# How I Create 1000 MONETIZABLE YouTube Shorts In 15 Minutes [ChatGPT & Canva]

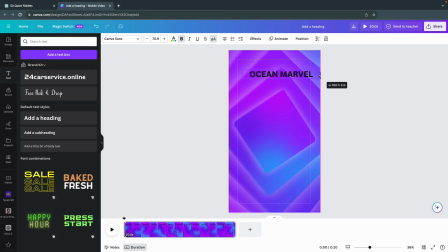A super important thing you need to do is expand the purple box around the text to the edges of your canvas, because later on when the bulk creation tool will insert text of different lengths, we don't want to risk it ruining our design. This actually applies to all text elements, so make sure to keep that in mind.
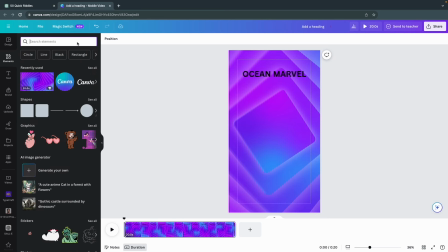Moving on, we're going to add a gradient background to the text by searching for Square Shape in the Elements tab. Choose the one with the rounded corners and adjust it to fit the text. Go to Color and choose one of the gradients.
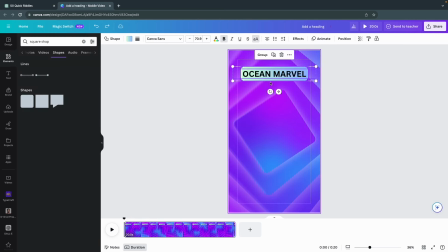Pro tip, make sure to group the text and the square to make it easier later on. In order to make our text stand out even more, let's add a black overlay. To do this, just add another square shape with sharp corners and expand it to cover the whole canvas.
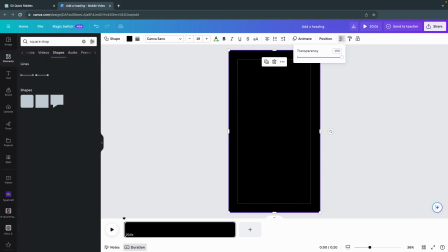Make it black and adjust the transparency to around 35. Then press Position,
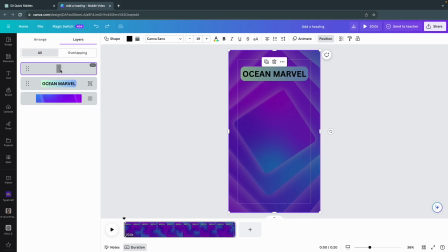and then back until it has been placed as a layer behind the text and our gradient square.
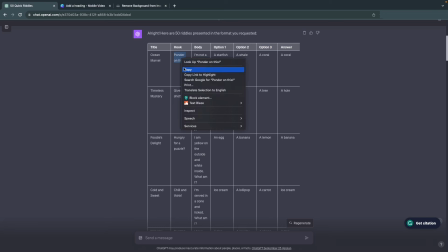Let's add another header, but this time, go to ChatGPT and copy your hook.
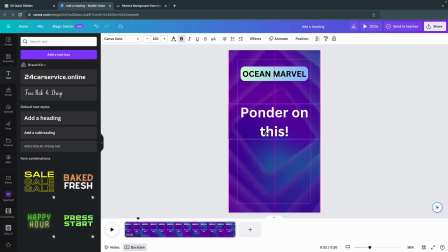Make sure this text is as big as possible, as this will be the first thing the viewer sees.
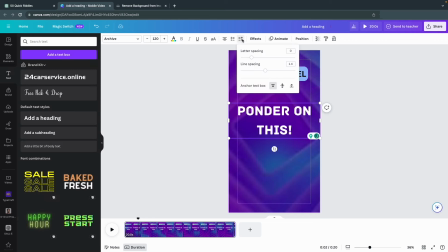Select the font as you wish. Now we're going to add a confused person to make it seem the quiz is really hard.
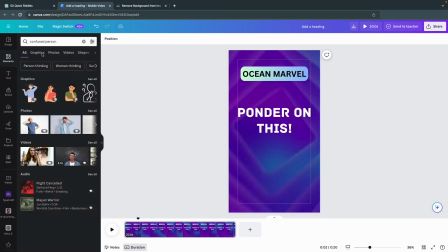Search for confused in the Elements tab and choose a person that actually looks confused and frustrated.
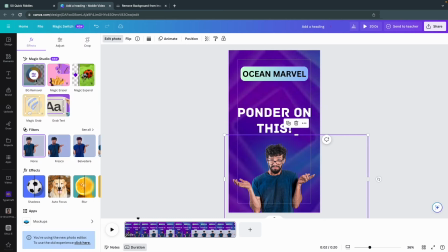You can even remove the background in Canva, but if you don't happen to have Canva Pro,
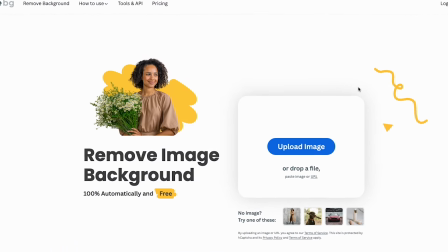use this website called remove.bg to remove the background for free.
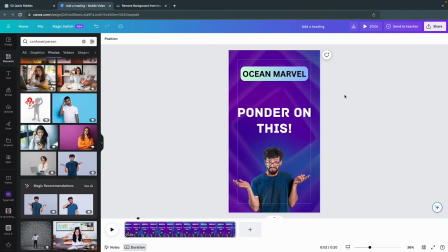Next, let's add some motion to our elements by clicking on the text, and then animate.
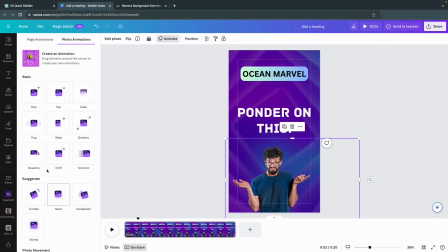Choose whatever animation you like, but most importantly, make sure to apply an animation to all elements.
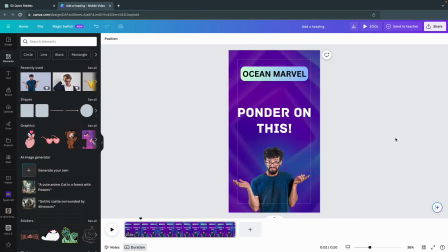This next step is really important. Right-click on the element and select Show Timing.
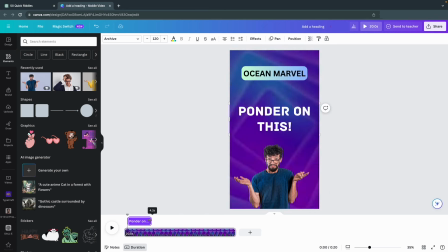This will let you choose when the text appears and when it disappears, which will be needed for the next part.
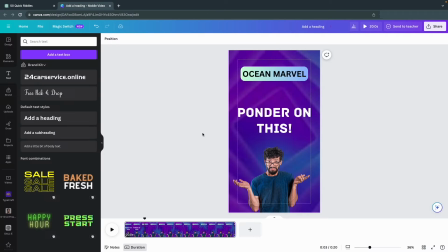Go back to ChatGPT once again and copy the body of the riddle. Add a new text element, but this time subheading, and paste in the text. Since this text is hard to fit in one background box, press Effects and add the background effect to the text.
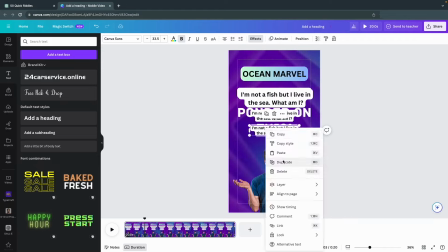You can make it any color you want. Let's duplicate the body text 3 times and replace each one with our different options for the riddle.
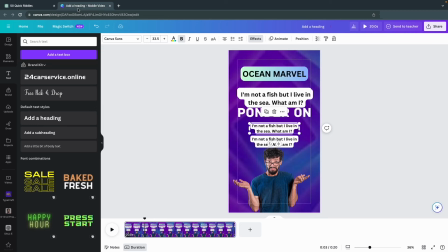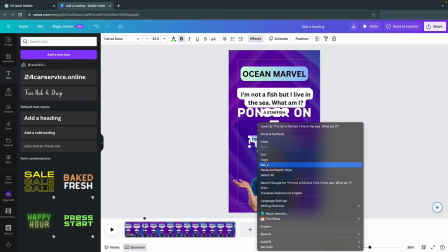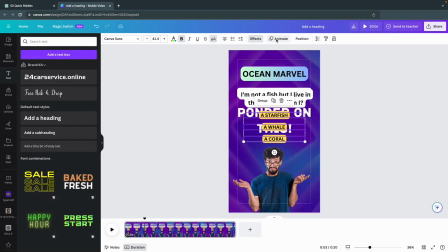Change the background color for each option, and don't forget to add a subtle animation to make the viewers more engaged.
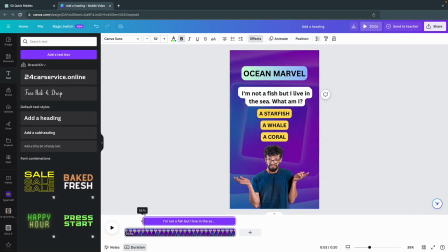Also change the timing so that your options and the body appear after the hook has disappeared.
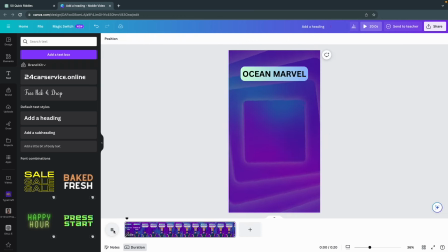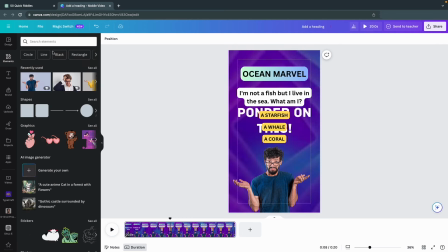Once you've made sure everything appears at the right time, let's add a timer to make the viewer really excited and committed to watch it all the way through.
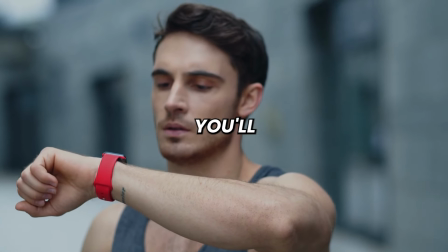Think about it. If you see a timer, you'll really start wondering what happens when it hits 0.
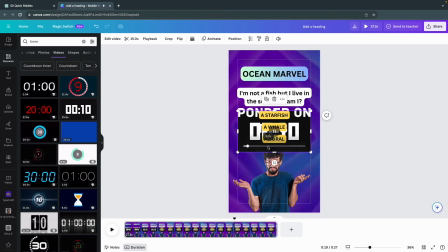So just go back to the Elements tab and find a timer that fits. I'd say about 10 seconds is more than enough time to think about the riddle.
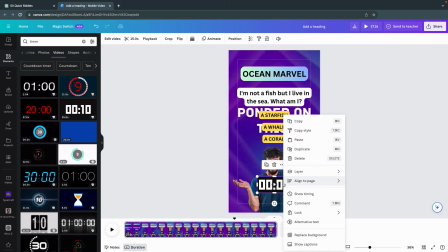You might think that we're done by now, but I actually have a proven method that will increase your chances of going viral by a lot.
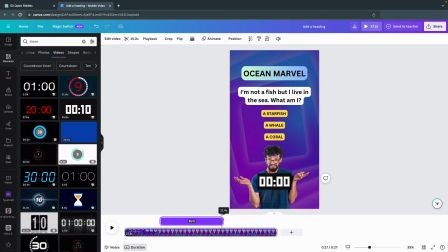At the end, you absolutely do not want to reveal the result. In order to encourage the viewer to engage with your video, when the timer has reached 0, we're going to add a CTA, meaning call to action.
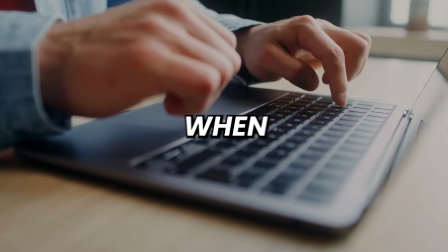This is very basic stuff when it comes to digital marketing, so hang with me.
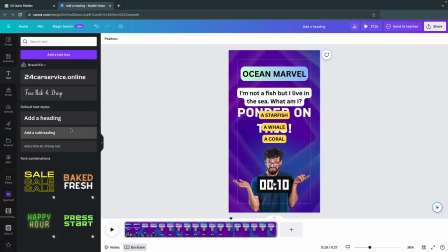As I said, just add another text element and write something like, "Did you get it right?"
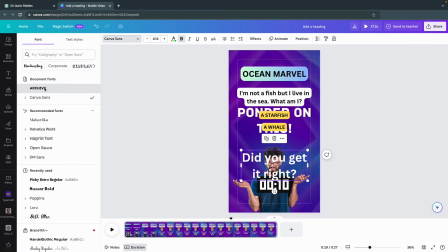Or comment your guess if you think you got it right. Let's go with the shorter alternative and make it really so that nobody misses it.
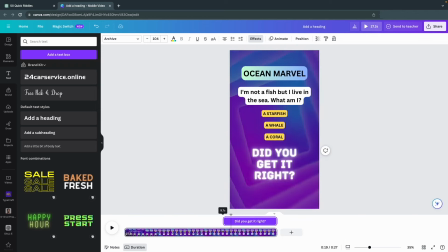The key here is to only show it for maybe 1 to 2 seconds, otherwise the video will become unnecessarily wrong.
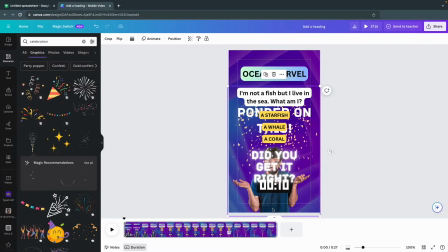To make this last screen more visually appealing, let's also add some celebration graphics and adjust them to the timeline as well.
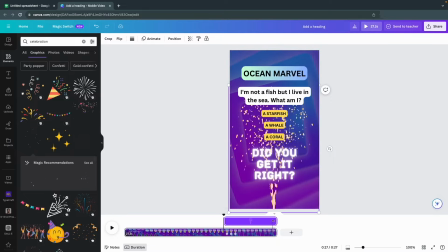Let's take a look at our final result.